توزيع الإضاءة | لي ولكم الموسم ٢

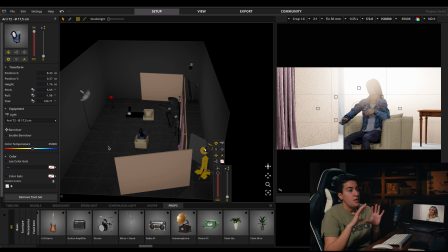[8:06]
لما شغلت ال HMI مثل ما انتم شايفين هني اكتشفت ان الاضاءة حيل حيل حيل عالية، فصار فيني اوكي شو اسوي الحين، انا ما اقدر اسكر فتحة العدسة لان راح افقد العزل مالي، فاستخدم ND.
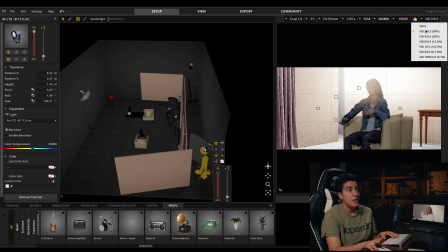[8:20]
حلو بالكاميرا ان فيها بلتن ND. استخدمت كاميرا كانون 3300 مارك 2. سبب استخدامي لهذه الكاميرا ابي اجربها، وبعدين الكاميرا نقدر نشغلها على الكهرباء فما احاتي البطارية،
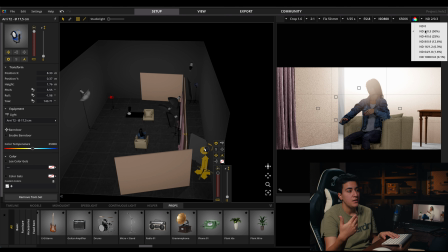[8:36]
وعندها سعة في خلينا نقول التسجيل لمدة جدا طويلة. فلما حطيت الاندي للحين الاضاءة عالية، فيلا الحين شلون ننزلها. هني اكتشفت شغلة ثانية بالكويت، ان بعض الملحقات الخاصة في ال HMI مو موجودة.
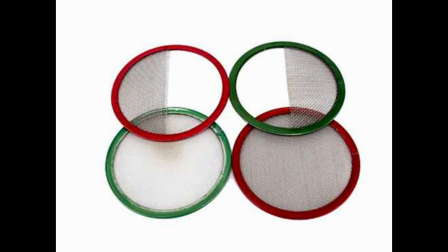[8:54]
فمثلا نفتقد الى شيء اسمه سكريمز، وهي عبارة عن ملحقات حديدية فيها شبك مهمتها هي تنزل من قوة الاضاءة،
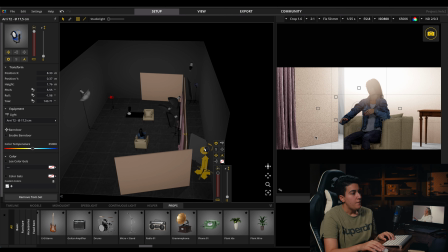[9:00]
تنحط قدام العدسة مات الاضاءة ال HMI. فيب ديفيوزر وحطيته،
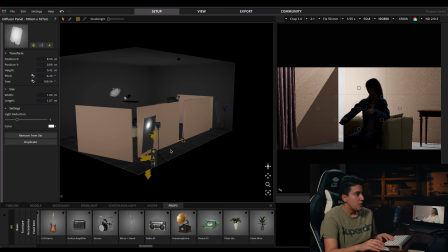[9:11]
فنعم لي شوية من الإضاءة، بس خلنا عدله شوية لأنه صاير أيوة كذي،
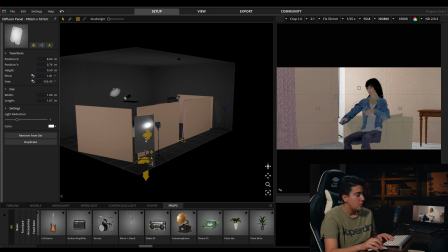[9:18]
استخدع على الجنب ألفه شوية
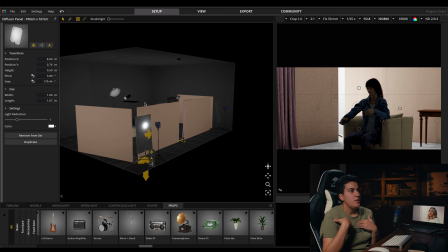[9:29]
تقريبا. هي طبعا كان عندي إنه ستيل يعني عالي، فجبت شغله اسمها نت فلاج بدال السكريمز، وهي عباره عن خلينا نقول فلاج
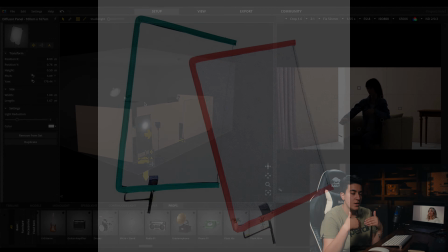[9:43]
مثل خام بس مشبك بحيث انه هو ينزل من قوه الاضاءه، بس كان عندي جنطه واحده وان ستوب ودبل ستوب.
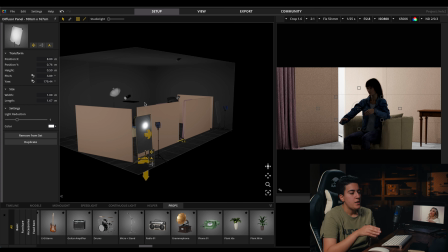[9:50]
شنو الفرق ما بين اني انا استخدم ديفيوزر وبين استخدم النت؟ الديفيوزر صحيح انه هو ينزل لك من قوه الاضاءه، بس هو شو يسوي بالاضاءه؟ ينعمها عن طريق انه هو يسويها سبريد. اوكي سبريد انه كانه هو يسرب الاضاءه فتصير مبعثره.
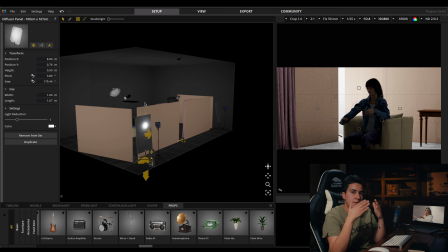[10:08]
النت ما عنده هذه المشكله، النت ينزل لك فقط ما يلعب في شكل الاضاءه. فساعات انت ما تبي تسوي سبريد وايد، لان ما تبي الاضاءه تروح كل مكان، تبي تحددها باماكن معينه. فعشان كذي انا افضل استخدم سكريم اكثر من الديفيوزر.
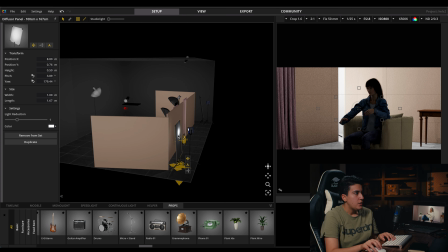[10:25]
فهني حطينا الديفيوزر، فصار فينا اوكي كنا اوكي كنا زين حلو تمام.
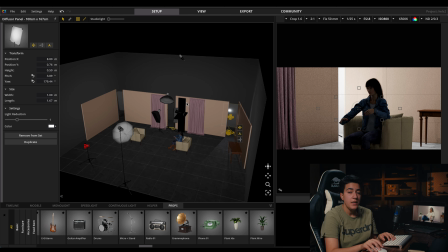[10:30]
الحين نيجي حق الكي لايت.
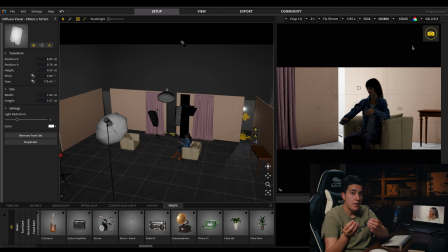[10:32]
طبعا كون احنا الحين حطينا ان دي 2 ستوبس، فمعناته ان الاضاءه اللي كانت كي 2.8 صارت 1.4. فاذا انا كنت ابيها تصير فعليا 2.8 لازم تكون 5.6. فالمجر مالنا ارتفع الحين، لان احنا عندنا 2 ستوبس داون ان دي فلتر.
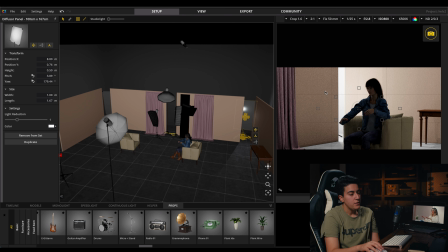[10:52]
الحين لما سويت ال HMI ال background lighting استوعبت ان الجانب الايمن وايد مظلم، فصار فيني كنا اشكر احنا بالاستوديو بس الاضاءة جاية بهالاتجاه. لا احنا نبي كأن في طوفة قاعد تعكس. مهم انك تفهم فيزياء الاضاءة، انعكاسها وين قاعد تروح وشنو شكلها.
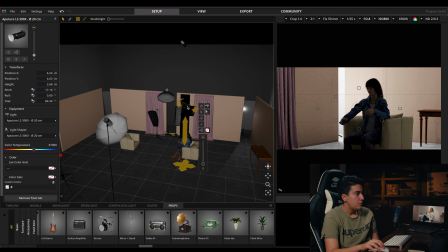[11:12]
فجبت 300 aperture حطيته فوق هني وشغلته،
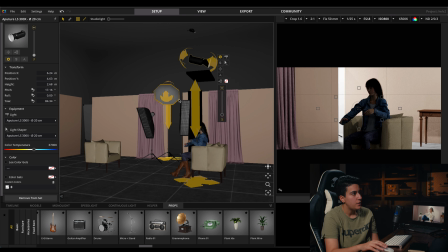[11:18]
وحطيت تحته مثل ما انتم شايفين كأن سيني فويل عساس انه ما يكون في تسريب على الاضاءة على الشخصية.
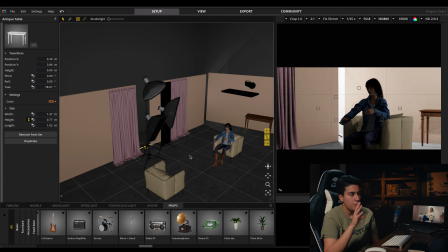[11:25]
هذا تصور تقريبي وليس واقعي، بس وايد قريب، فأتمنى أنه يعني يكون صجي بالنسبة لكم.
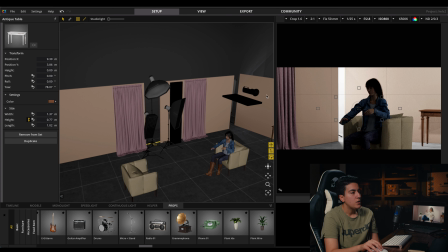[11:34]
الحين كذي خلصنا الباكراوند. الباكراوند لما قسته باللايت ميتر كان قاعد تعطيني تقريبا 8، وجز هذا اللي أنا أحبه، أنه يكون الباكراوند 2 ستوبس أو 1 ستوب أعلى من الكي لايت. وهذا هم يعتمد على الديناميك رينج مال الكاميرا، إيش كثر هو يقدر يتحمل.
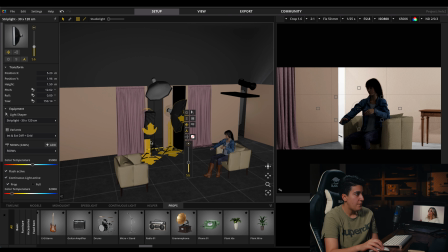[11:50]
الحين هنا حق الكي لايت، طبعا هني كونها مساحة فاضية قلنا راح نتخيل كأنها هي دريشة ومنها المصدر الأساسي حق إنارة الوجوه. فبلشنا نشغل الإضاءة، حطينا 300 aperture daylight، حطيت عليه rectangle softbox مع grid،
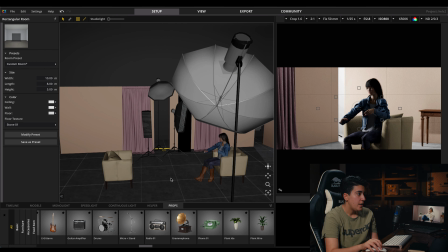[12:09]
أنعم الإضاءة وأحددها عساس ما يكون في تسريب حق الإضاءة.
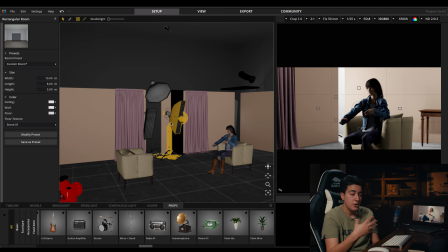[12:16]
فلما شغلت الكي لايت حق الشخصية استوعبت أنه هو نوعا ما مو قوي، وما بي أرفع وايد، لأن لما أرفع وايد
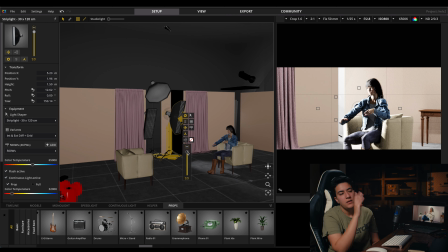[12:28]
ما أدري أحس وايد، لا ما أبي أبيها ما أدري أبي شنو دريشة كبيرة. فصار فيني أوكي ردي على
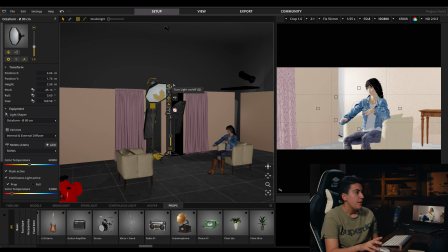[12:38]
5.6، وحطيت 300 ثاني فوقه همن 5.6 أساس يعطيني كأنه دريشة فعليا.
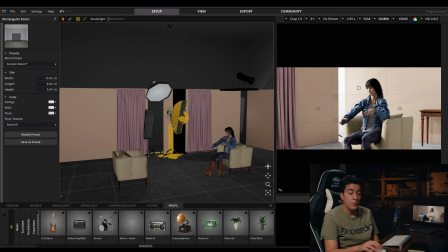[12:46]
طبعا اختيار الريكتانجل سوفت بوكس كان اقتراح عبد العزيز، لأنه كان قاعد يقول أبي الإضاءة جاية عليهم كلهم شيء من فوق لتحت، فكان هذا افضل اختيار لنا.
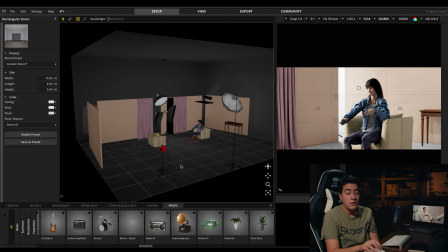[12:58]
الحين ني حق الفل لايت، وهذه واحدة من الشغلات الجميله ان في بعض الملحقات الخاصه في التصوير الفوتوغرافي بس تقدر تستخدمها حق تصوير الفيديو وتعطيك نتائج جدا جميله. فكان عندنا امبريلا حطينا هم من 300 داي لايت ابرتشر وشغلناه،
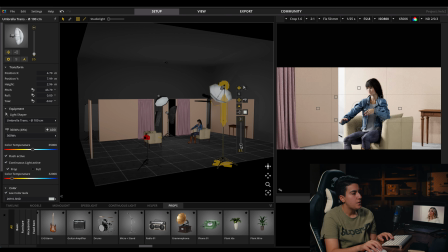[13:19]
بس هني للاسف انا عندي 3.5 ما عندي 2.8، هو المفروض يكون 2.8،
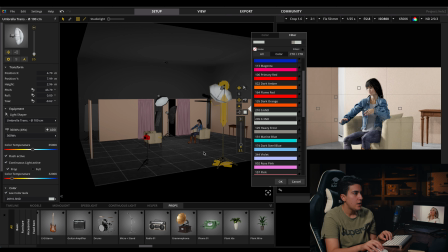[13:27]
فانا حطيت عليه ان دي 3 اساس انزل 1 ستوب، فهو فعليا
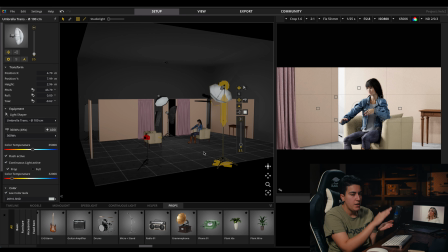[13:33]
3.5 بالبرنامج، بس هو فعليا مع الان دي صار الحين 2.8.
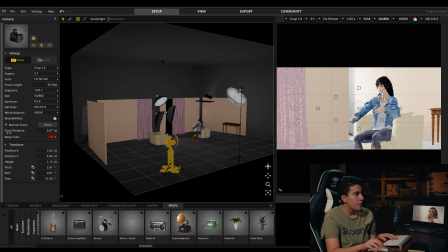[13:38]
طبعا الحلو بالكاميرا هني عندك المانوال فوكس، فهني تحرك اذا انت الفوكس مالك صح مضبوط او مو مضبوط.
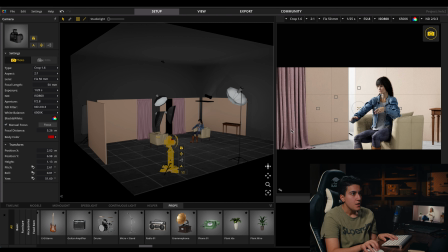[13:45]
لما انا حق الستاره في الواقع كانت اظلم،
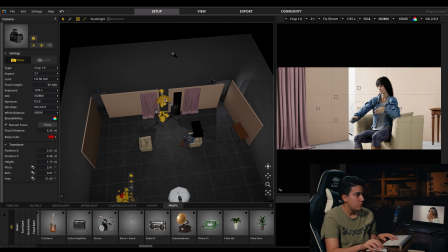[13:50]
لان الاضاءات صايره شويه مجدمجه قدام، يعني اذا شفت اتجاه الاضاءه صاير بهذا الاتجاه ماكو شيء صوبها.
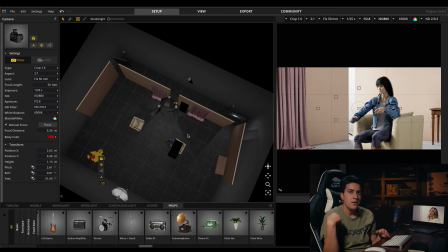[13:58]
فقلت لازم ابين كان الدريشه مسربه شويه على الستاره.
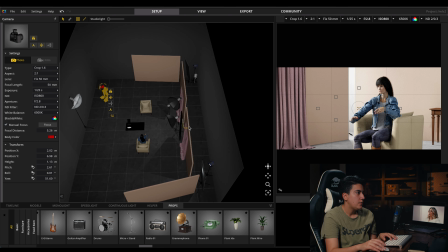[14:04]
فشنو حطيت؟ هذا السر،
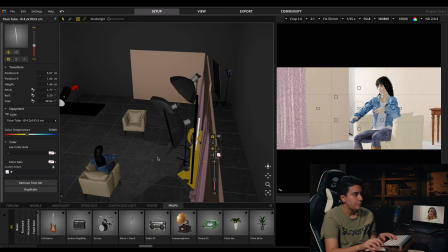[14:10]
تيوب لايت شغلته بشكل جدا خفيف.
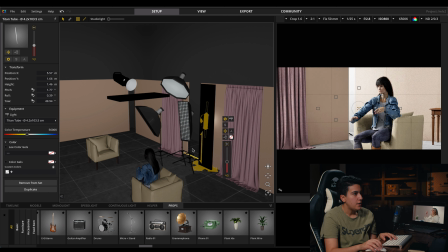[14:17]
طبعا هني حطيت قاطع كتر نيجاتيف اساس ما يكون في تسريب حق الاضاءه، فصار عندي انك كنا الشمس داشه بشكل حلو.
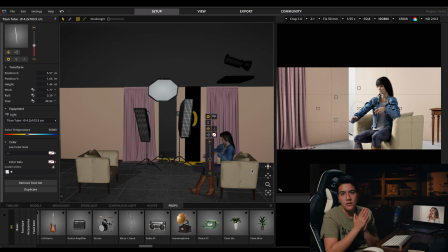[14:28]
عقب ما خلصنا هذا هو التوزيع، عقب ما خلصنا قعدت اطالع الفريم كان اقول حق عزيز اوكي فاضي ممل، احس يعني احس اقدر يعني ما ادري احس فاضي. قال ايش رايك؟ قلت له شنو؟
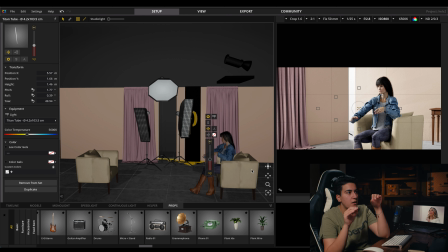[14:46]
قال لي انا عندي بروجكشن، تبين نلعب كذي بالشكل ان كنا الشمس داشه طاقه دريشه ومسويه شكل، وبعدين بين كل حلقة وحلقة نقدر نغير أن الشمس تحركت، فصار فيني صح حلو خل نسوي كذي.
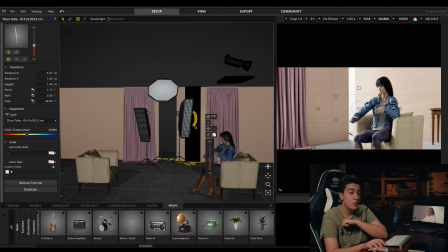[15:03]
فهو جاب الابرتشر 300 مع البروجكشن، أنا كان عندي جودكس SL 30 مع البروجكشن، فأنا حطيناهم فوق.
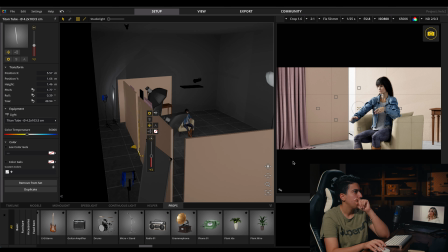[15:10]
لحظة يب هني هاي نصعد لكم
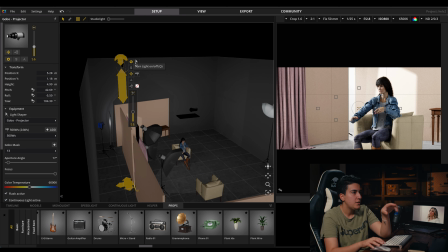[15:17]
هذي، شغلناها حطينا قواطع أساس نسوي شكل معين، فصار عندنا هذا الشكل اللي أنتوا قاعد تشوفونه.
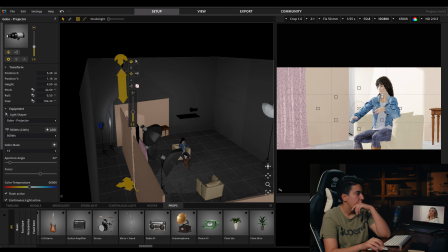[15:24]
طبعا نقدر نكبر، نقدر نسوي in focus خليه حاد، ونقدر نسوي out of focus. اوكي
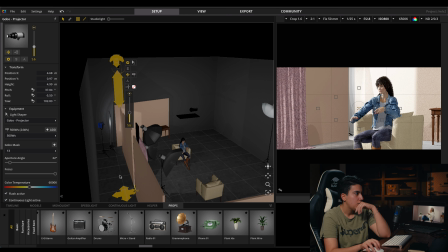[15:37]
نشوف شو والله كنا ادخل شيء كذي. اوكي قاعد احاول اسوي ماتش.
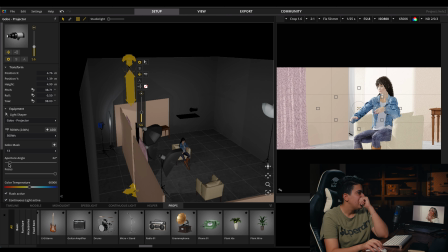[15:50]
لحظه نقدر نسوي ماتش، خلينا لازم شويه يتصقر صقر.